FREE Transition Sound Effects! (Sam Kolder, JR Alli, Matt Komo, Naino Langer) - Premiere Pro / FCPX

What's going on, and crew? My name is Andrew. Welcome back to a brand new exciting video. If you guys have watched many tutorials at all on YouTube, one thing you've probably heard a lot about is sound design. And I'm not going to give you the spiel that you probably heard a million times before about why sound design is so important,
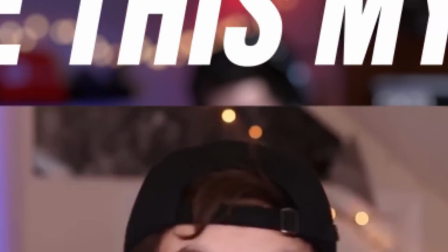why having sound effects in your videos enhances them and brings them to a new level. I'm not going to do that again because I think you guys probably already know. In this video, I want to show you guys my new transition sound effects pack. I know the struggle. Trust me. Look at me. Look me in the eyes. I know the struggle of trying to find sound effects. Oh, it is unbelievably hard and frustrating sometimes when you're trying to find sound effects and you just can't find that one that will perfect your video. So I hope this video, this transition sound effect pack, will be helpful for you guys and will relieve some of the stress in your life for trying to find sound effects. And by the way, guys, this transition sound effect pack is completely 100% free. So what you're going to do to get this transition sound effect pack is you're going to go down to the description. At the top of the description, there'll be a Google Drive link. Hit that link. That'll bring you to Google Drive and you can download the files there. It's going to come in a little folder. The folder should be called AndCrew Transition SFX. A couple of videos ago, I had a little intro at the beginning of my Sam Kolder transition video. I'm going to use that as an illustration and go about adding sound effects from this AndCrew sound effect pack. Just to give you guys a little bit of an example about how I would use this pack personally. All right, so I'm in Premiere Pro right now, and as you guys can see, here's the intro I'm talking about.
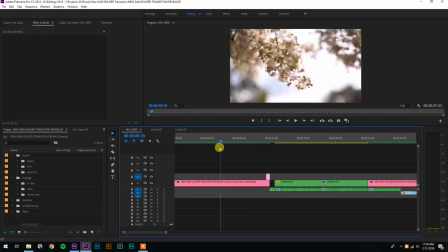I made it for the Sam Kolder transition video, but I removed all the sound effects I had added, and we're gonna use my sound effect pack.
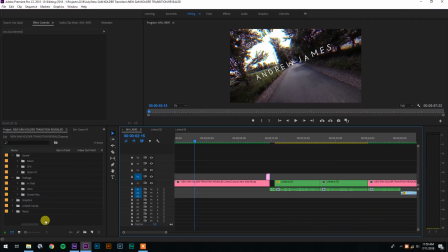So the first thing you're gonna do is obviously import the sound effect pack. Select your project panel, hit Control I on PC or Command I on Mac.
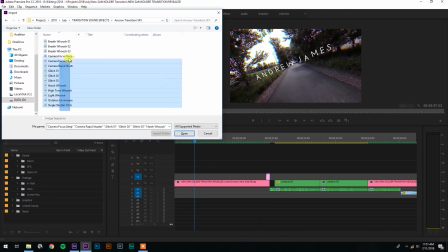I'm gonna go find the pack. I'm gonna select that, select all of these different sound effects, and hit open. So there's a total of 12 sound effects in this sound effect pack. There are breath whoosh sounds, there are camera focus beep sound, there are glitch sounds, there are whoosh sounds.
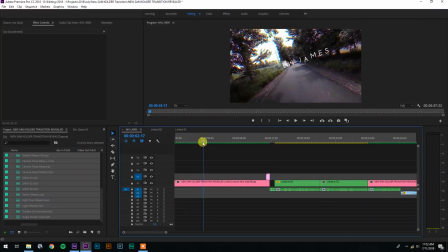Now I'm gonna add my first sound effects. So right off the bat, I play it through, and right there, where the text kind of fades away, I think that would be a great place to add a sound effect. I'm gonna scroll over, and what I kind of want to go for, and what I usually do with this effect, is I add like this breath whoosh sound effect.
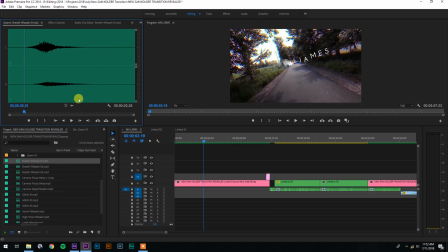Breath whoosh 01 I think is perfect. I'm gonna drag that down below. I'm also gonna make this panel a little bit bigger just so I can see the sound effects a little bit better.
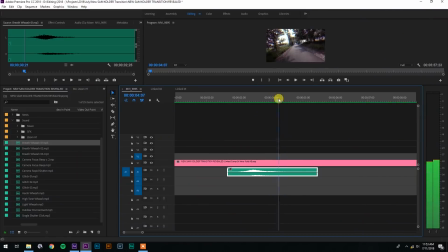Cool, that looks great. I really like that. The next place I want to add a sound effect is right here at this transition, this sort of JR Alli warp transition. And by the way, some people asked me about how to do that effect. I have two videos about how to do that effect. The first video is a video called How to Do JR Alli Transitions. That is a video where I talk about a preset pack, and that preset pack actually costs $45. So I made another video which is called How to Do JR Alli Transitions for free. And in that video, I just show you guys how to manually make this transition.
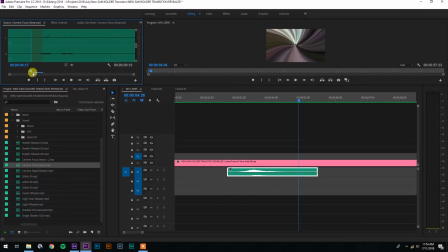Now, one thing that I like to do, and one thing JR Alli does, is you sort of treat this transition as if it's like a camera effect, in the sense that you add camera sound effects. So what I love to do is add a camera autofocus beep sound effect. We'll put that right there, and then we'll add a whoosh. That one's a little bit too short. I like this harsh whoosh.
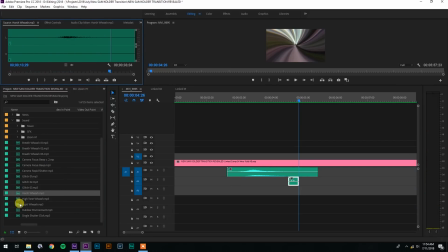Since it's a pretty intense transition, it's nice to have a pretty intense sound effect to go along with it. We'll add that there. And then underneath the whoosh sound effect, we'll also add this single shutter click sound effect to add to the idea of it being a camera. All right, let's play it through and see how it sounds. Perfect. I actually really like that. I think that sounds great, and it really fits with the vibe of the video.
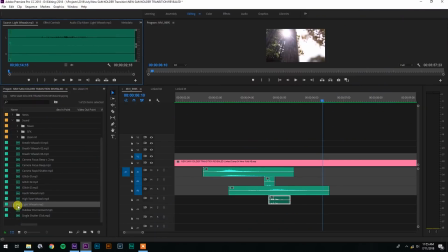If I had a light one here, I think if I add a super harsh whoosh sound effect, the sound effects are going to get a little bit overwhelming. So let's just add a light one. We'll drag it about there. Let's play it through. I purposely added a lighter whoosh sound effect because oftentimes when you're searching on the internet, it's hard to find those light ones. Most of the time they're really punchy and really dramatic, and it's kind of difficult to find ones that are a little bit more subtle, so I made sure I included that in the pack.